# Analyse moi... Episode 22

Bonjour à toi, chers spectateurs, analysons la première séquence de l'année 2017 et aujourd'hui centrons-nous sur la première bascule dramatique du premier long métrage de Tom Ford, The Single Man.
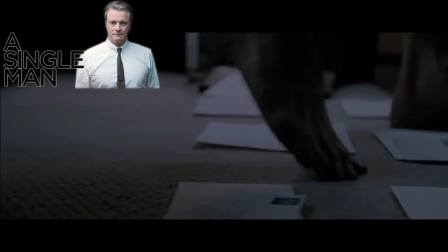[0:22]
Pour replacer la séquence dans son contexte alors que nous venons de découvrir le quotidien de George Falconer, personnage central du long métrage,
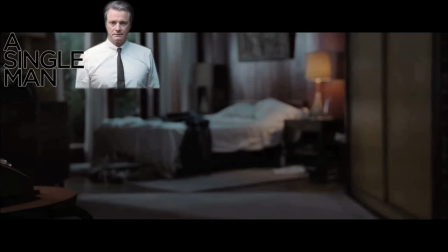[0:28]
nous allons revenir sur les origines de son troublant éterne présent en remontant dans la séquence ici présente jusqu'au jour où sa vie a basculé, emportant avec son retournement la personne qui lui était la plus chère. Cette séquence, nous allons la regarder sous l'angle d'attaque la cristallisation émotionnelle d'une bascule dramatique. La composition d'un personnage central est une chose qui façonne une œuvre de cinéma. Et en choisissant de distiller cette découverte de son personnage central par petits bouts, Tom Ford parvient à créer une émotion sincère à chaque petit pas.
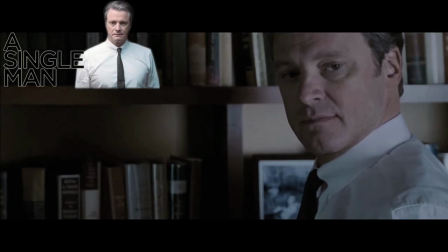[0:55]
Le pas ici présent étant loin d'être petit, car en raccordant sa séquence par le biais d'un coup de téléphone quotidien vers un appel qui changera la vie de notre héros,
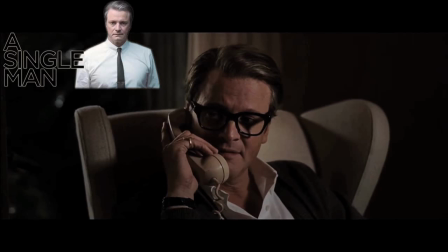[1:02]
Ford décide d'en faire un homme détruit et de nous montrer comment cette destruction a eu lieu et a changé sa vie.
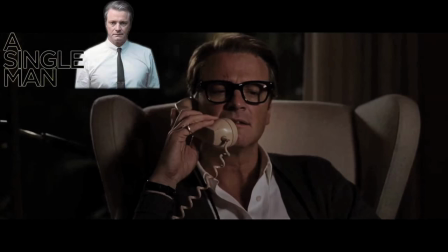[1:07]
Au fil de la séquence et du développement de son personnage, Ford va alors choisir de construire son évolution émotionnelle en détachant le regard que l'on a eu
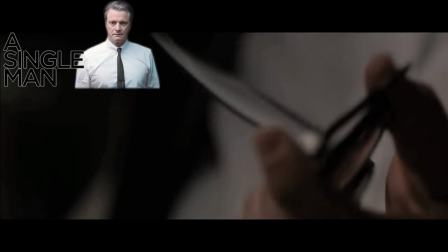[1:13]
sur l'homme présent pour nous diriger vers l'homme passé et ainsi attendrir le spectateur pour mieux lui infliger une douleur à la hauteur de ce que cet homme a vécu. C'est ainsi que ce qui ne semble être qu'une étape au cœur du long métrage devient dans cette séquence un élément de bascule dramatique essentiel pour l'accroche émotionnelle du spectateur à l'œuvre et à son déroulé.
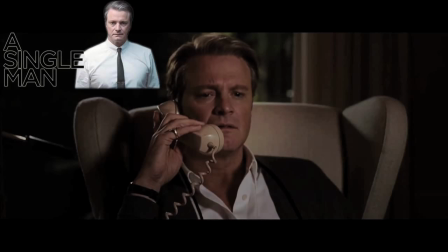[1:30]
En admettant que cet homme fut jadis quelqu'un d'heureux et d'épanoui, le spectateur se pose alors une question.
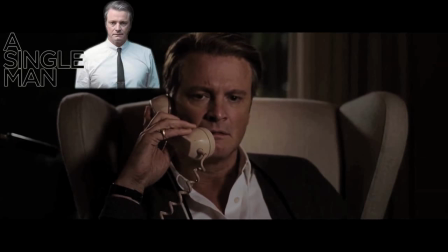[1:35]
Qu'est-ce qu'il a détruit? Et en y répondant de cette manière, Ford ne veut pas simplement poser un élément dramatique faisant office de bascule,
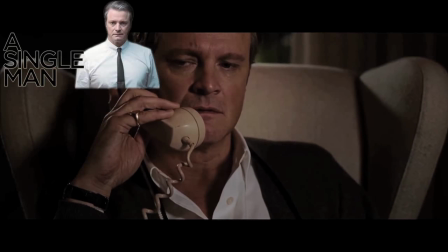[1:41]
mais littéralement faire basculer le spectateur dans un monde aussi terne que celui de ce George présent,
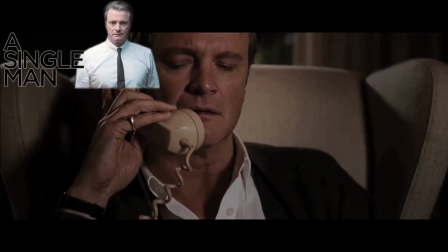[1:46]
affligé par une vie désormais vaine.
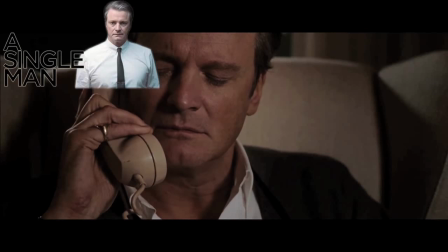[1:48]
En faisant cela, Ford va bien plus loin que simplement donner sens à son introduction, mais donne le ton de ce qui sera une œuvre cherchant à questionner l'idée de vivre sans avoir de raison de s'y accrocher. Cela, Tom Ford le fait en jouant sur la longueur dramatique, agissant sur le regard du spectateur et posant ainsi la base de l'immersion de celui-ci dans cette séquence, permettant alors de jouer avec sa distinction entre le positif et le négatif, la couleur et le monochrome, le présent et le passé.
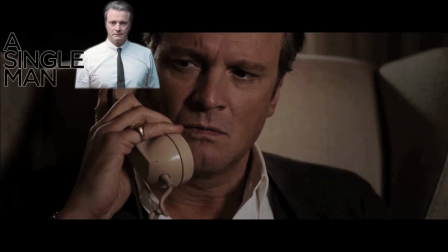[2:12]
George devient une forme de martyr émotionnel, un martyr servant au spectateur de lien affectif avec l'œuvre, développant ainsi une forme de cristallisation de l'instant cinématographique, figeant l'émotion d'une séquence qui n'aurait pu qu'être un simple rite de passage pour le spectateur,
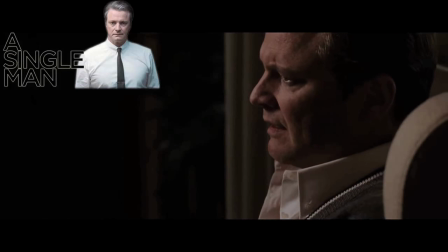[2:24]
mais qui devient ainsi le vrai moment d'immersion pour celui-ci. Les séquences précédentes, touchantes mais finalement simples,
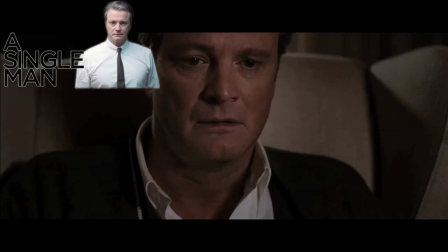[2:29]
n'étaient qu'un bon moyen de préparer le spectateur à devoir lâcher prise et accepter que la vie de cet homme se résume simplement aujourd'hui à s'enfermer dans un passé qu'il ne pourra jamais sauver. La grâce de la mise en scène, de son côté, réside avant tout dans une forme de pudeur très simple, s'ajustant au fil de l'avancée de la séquence, comme une vision simple mais rude, d'une bascule évidente,
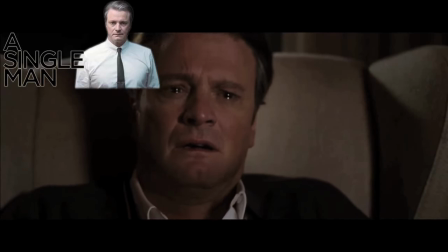[2:47]
mais finalement troublante. Ford joue sur la longueur et le travail du montage avant tout, dans cet instant de cinéma dans un premier temps, en cherchant à mettre en avant l'effet du mouvement sur le personnage,
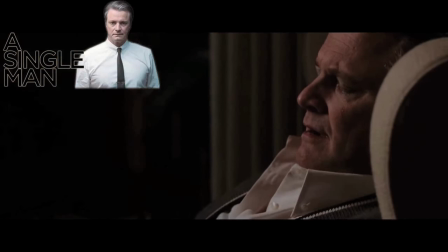[2:56]
tournant d'abord autour de lui avant de se jeter sur cet homme faible et dépourvu du moindre bouclier émotionnel pour le défendre
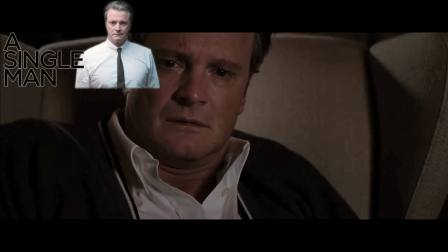[3:02]
face à la réalité de ce qui vient de lui être annoncé. Ford joue avec cela en alignant deux plans symboliques, montrant la bascule du personnage.
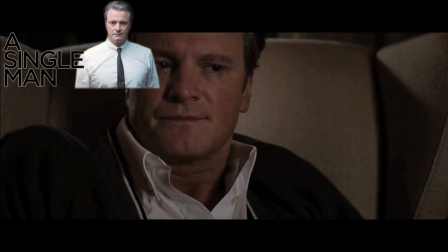[3:08]
Un plan court sur les lunettes de George, suivi d'un plan de côté, comme pour annoncer qu'il vient d'être brisé, scindé en deux,
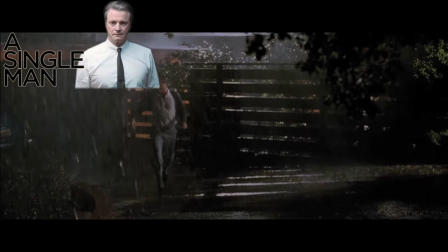[3:14]
que ce qui lui raccrochait à ce monde vient finalement de s'éteindre pour ne laisser de lui que l'image qu'on se projette de sa personne. Puis dans un second temps, Ford ne laisse plus sa caméra simplement assise à regarder cet homme brisé devoir accepter ce moment. Il choisit d'avancer avec lui et de se perdre dans le désespoir et la disgrâce de ce monde.
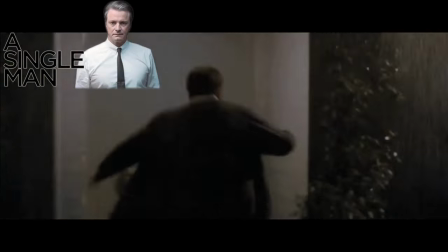[3:30]
Lorsque George décide de sortir de chez lui, la caméra tremble, la caméra vibre avec lui, étouffée par le fracas de l'appui sur le sol, comme pour ne pas entendre l'horreur des cris de cet homme brisé à jamais,
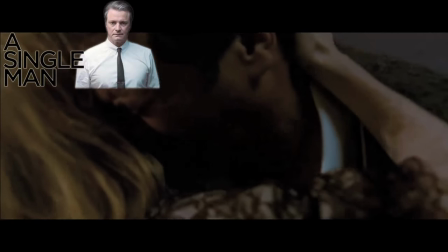[3:39]
qui devra ensuite se contenter d'accepter son quotidien, et non plus simplement devoir vivre et survivre. Le bruit devient la base d'immersion et de destruction du spectateur, devant souffrir avec George,
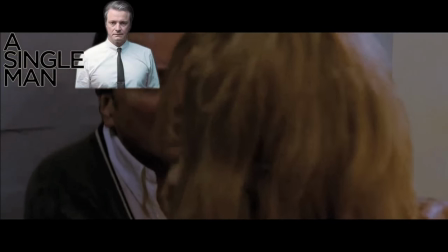[3:47]
comme pour accepter l'idée que la vie est un long chemin, qui sera vide et creux pour cet homme, qui ne réussira jamais à retrouver ce qu'il vient de perdre,
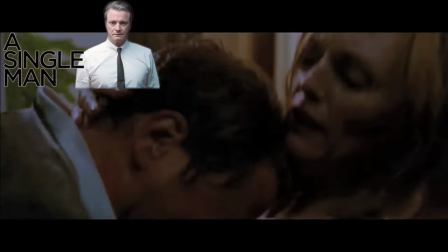[3:53]
et que même la meilleure des amies ne pourra sauver d'une vie sans la moindre direction affichée, ou le moindre acolyte pour l'accompagner. George devient alors une figure de cinéma et non plus simplement un personnage, le film prenant alors un sens beaucoup plus symbolique ainsi qu'une émotion bien plus à fleur de peau que ce que le début du long métrage ne laissait présager.